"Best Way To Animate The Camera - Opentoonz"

So now that we have the cam column and the camera one
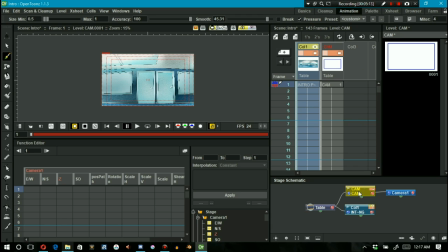243s
node parented together we can go through a very similar workflow as we did in my last tutorial on this topic with a few visual aids that weren't available last time select your edit tool and make sure that it's set to position
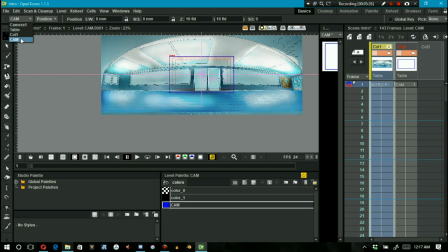260s
and also that it's set to work with cam and not camera 1 and let's start by moving this sucker and scaling it down and just generally positioning it to the right spot and And once again, when you scale the camera down, you're zooming in. Now, just really quick here, just look at the cam column on the X sheet on frame one.
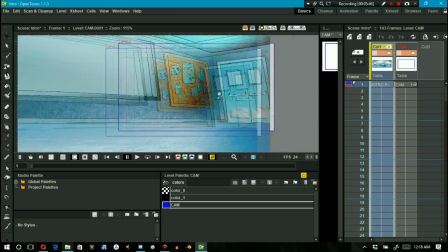284s
Notice that there's this little gray keyframe visible there.
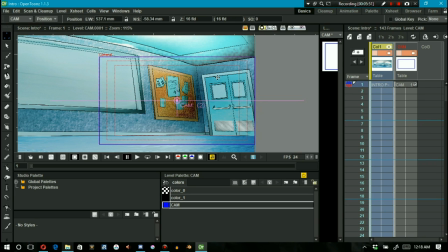287s
That's something that wasn't available in the technique I showed in my last tutorial on animating the camera.
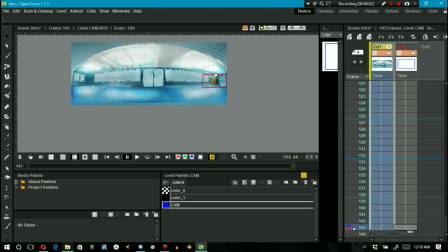294s
Now, go to the bottom of the animation on the X sheet, get your edit tool out,
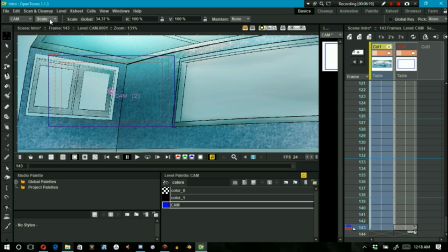299s
and move it to where the camera will rest at the end of the animation.
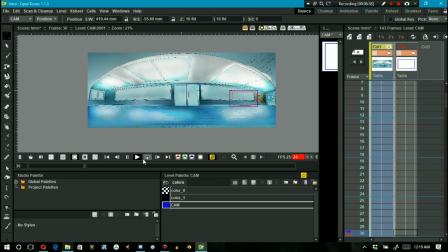304s
Position it scale it do what you need to do when I play the animation Everything is looking rather bland So let's find a good position to make a change in its animation and adjust it accordingly In this case, I'm just going to scale it up and position it higher
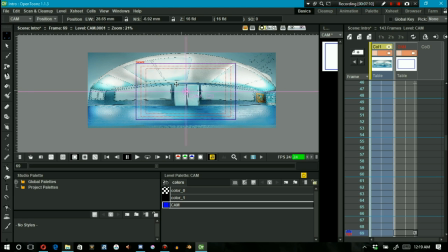323s
Notice how this has created yet another keyframe on the X sheet
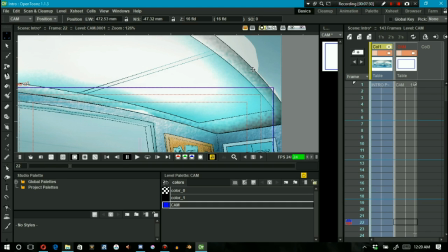329s
At this point I tick through the animation frame by frame and notice that it exceeds past my
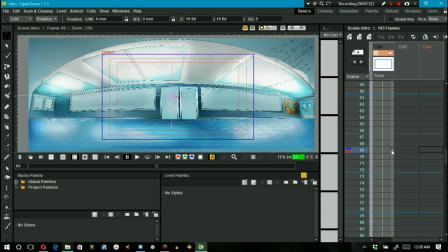337s
ceiling which is a potential immersion breaker so some additional refinements are needed with
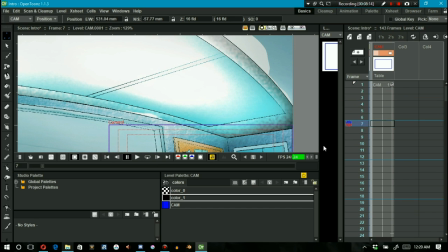344s
my newest keyframe. I don't even want the slightest potential of breaking the immersion so I keep refining
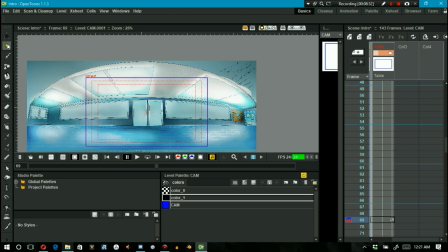351s
it until the animation preserves immersion so
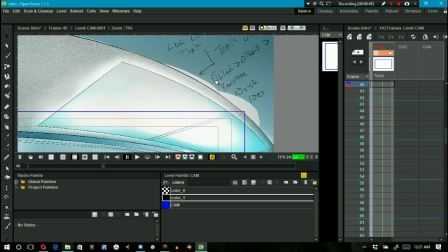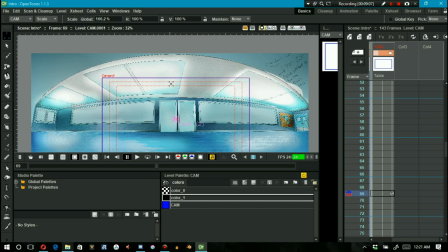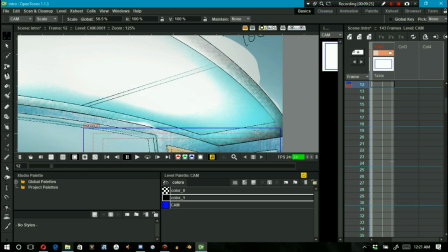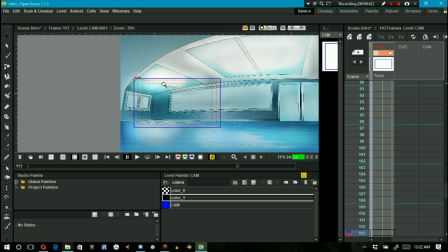375s
just before the end of the animation i want to have a new keyframe and so i use the edit tool and i adjust it and test to see if
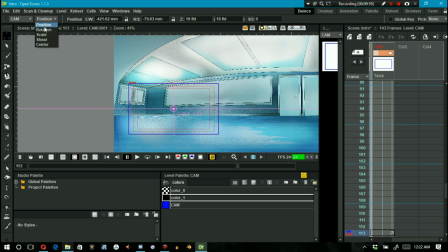383s
i can keep the immersion with this change in the end i find that the changes i make just keep breaking the immersion so i
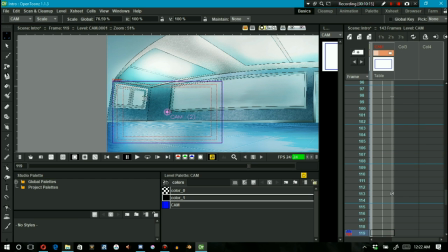392s
ctrl z a few times but i still want a keyframe here because soon i want the
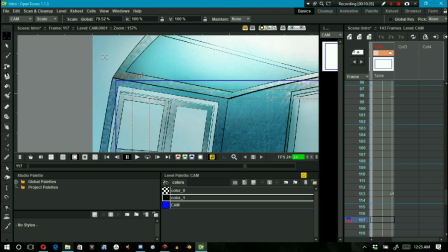399s
camera to rotate at the end of the animation and I want the rotation to start from this point on.
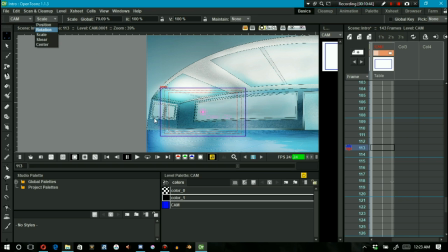406s
So with the edit tool I move the position ever so slightly so that I can have a keyframe as a point of reference on my function editor. I then go into the animation tab and on the function editor I can see camera one in there from my
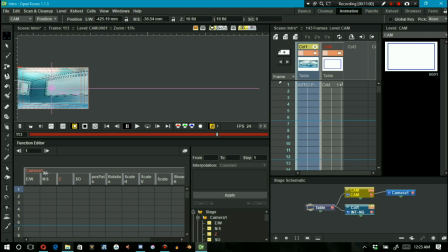424s
last tutorial and since I don't want to animate camera one I want to animate my cam column. I right click on camera one on the function editor and a small drop down menu appears.
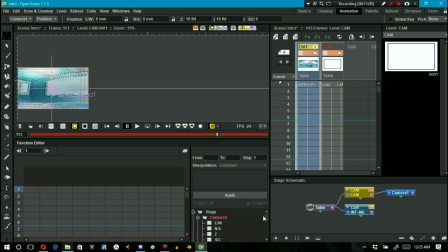438s
I click on show animated only and on the bottom right of the function editor I select column two cam. So that's my cam column.